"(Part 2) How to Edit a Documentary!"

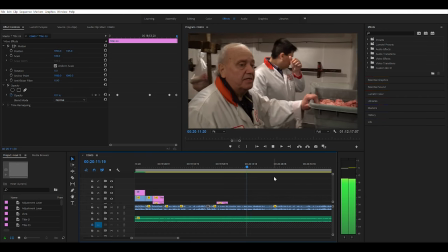You need a bit of fat in the sausage, because if you don't put any fat in it,
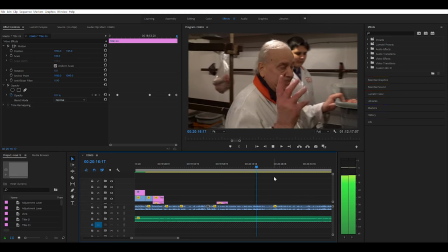it'll be too dry. so that's why we did we say about 70 percent so you put it in there the
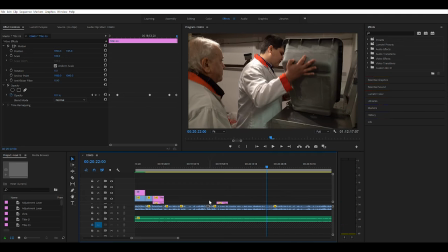same as you did before now I'm wondering if I can cut this out so he
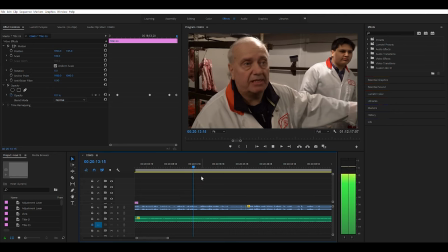talks about the fat content in the sausage because if you don't put any fat in it it'll be too dry so he cut it here and then get rid of this chunk here
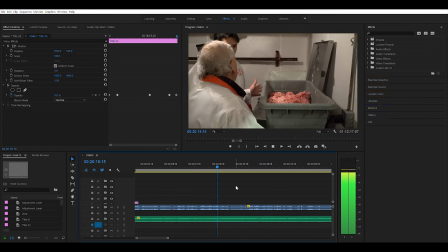so that's why we did we say about 70% so you put it in there so because he's sort of
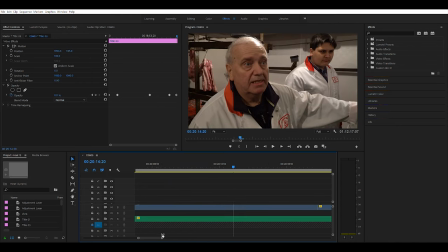saying the same thing so just a now let's see how this cuts though adding it will be too dry okay so what C for cut so that's
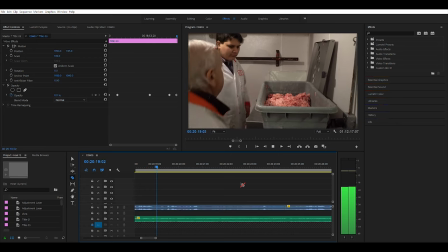why we did we say about 70% so you put it in there 70%
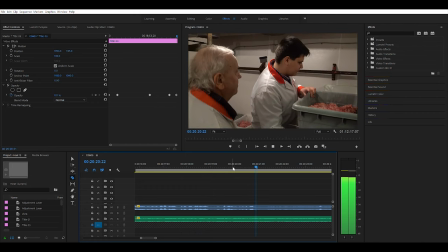so you put it in there the same as you did before the only problem is we lose that him instructing Jake
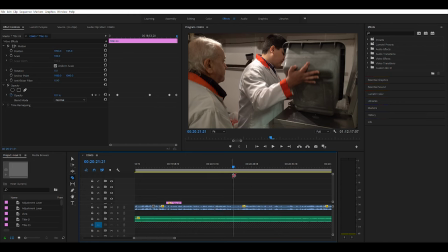to do that so I'm gonna control Z let's leave it in there
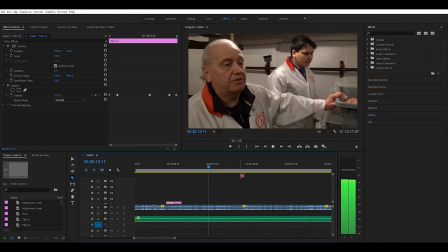was nowhere to cut right you need a bit of fat in the sausage because if you don't put any fat in it it'll be too dry you want to boil
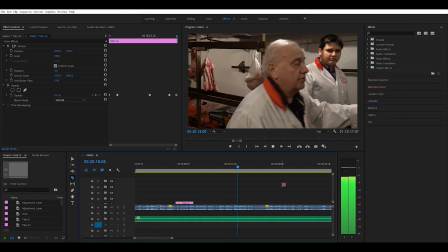things down but you don't want to hurt the piece so that's why we did we say about 70% so you put it in there the same as you
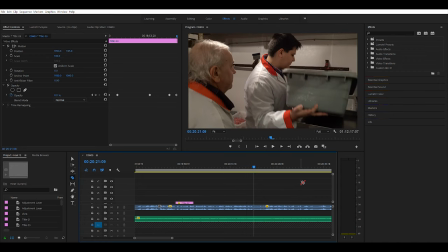did before and this is really a story but you know grandfather and his grandson you know he's sharing information the wisdom that he was taught so we'd never want to lose that Now we might be able to trim this up. Like if we cut right there, so I'm just going to hit B, the hotkey, and then pull this in. Oh, it's because our music is not tied down here.
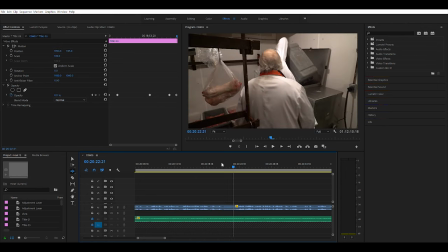So we're just going to lock the music so now I can do this move. Let's see how this cuts.
So you put it in there, the same as you did before.
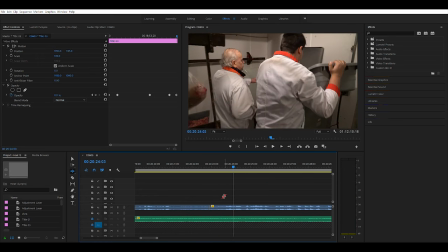It seemed a little jumpy there. Let's give it a few frames here.
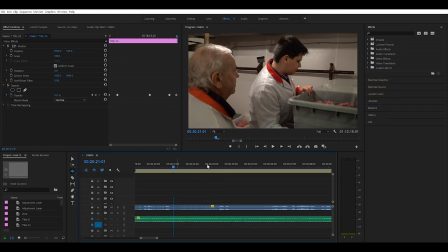Even frig. See I was trying to save time but I don't know if it's going to work.
The whole thing.
See that's not bad.
You did before. The whole thing.
Let's just go back and see what I cut there.
four
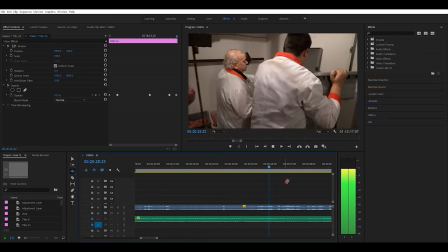yeah and what you do is make sure that all the meat's in you just go like this
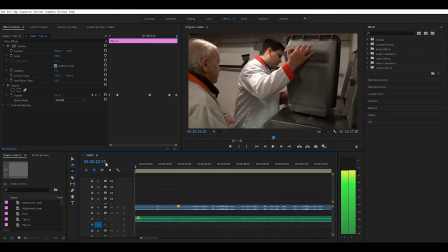yeah I think I'll just leave it as is you never want to hurt it
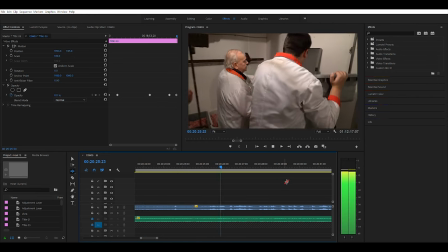yeah and what you do is make sure that all the meat's in you just go like this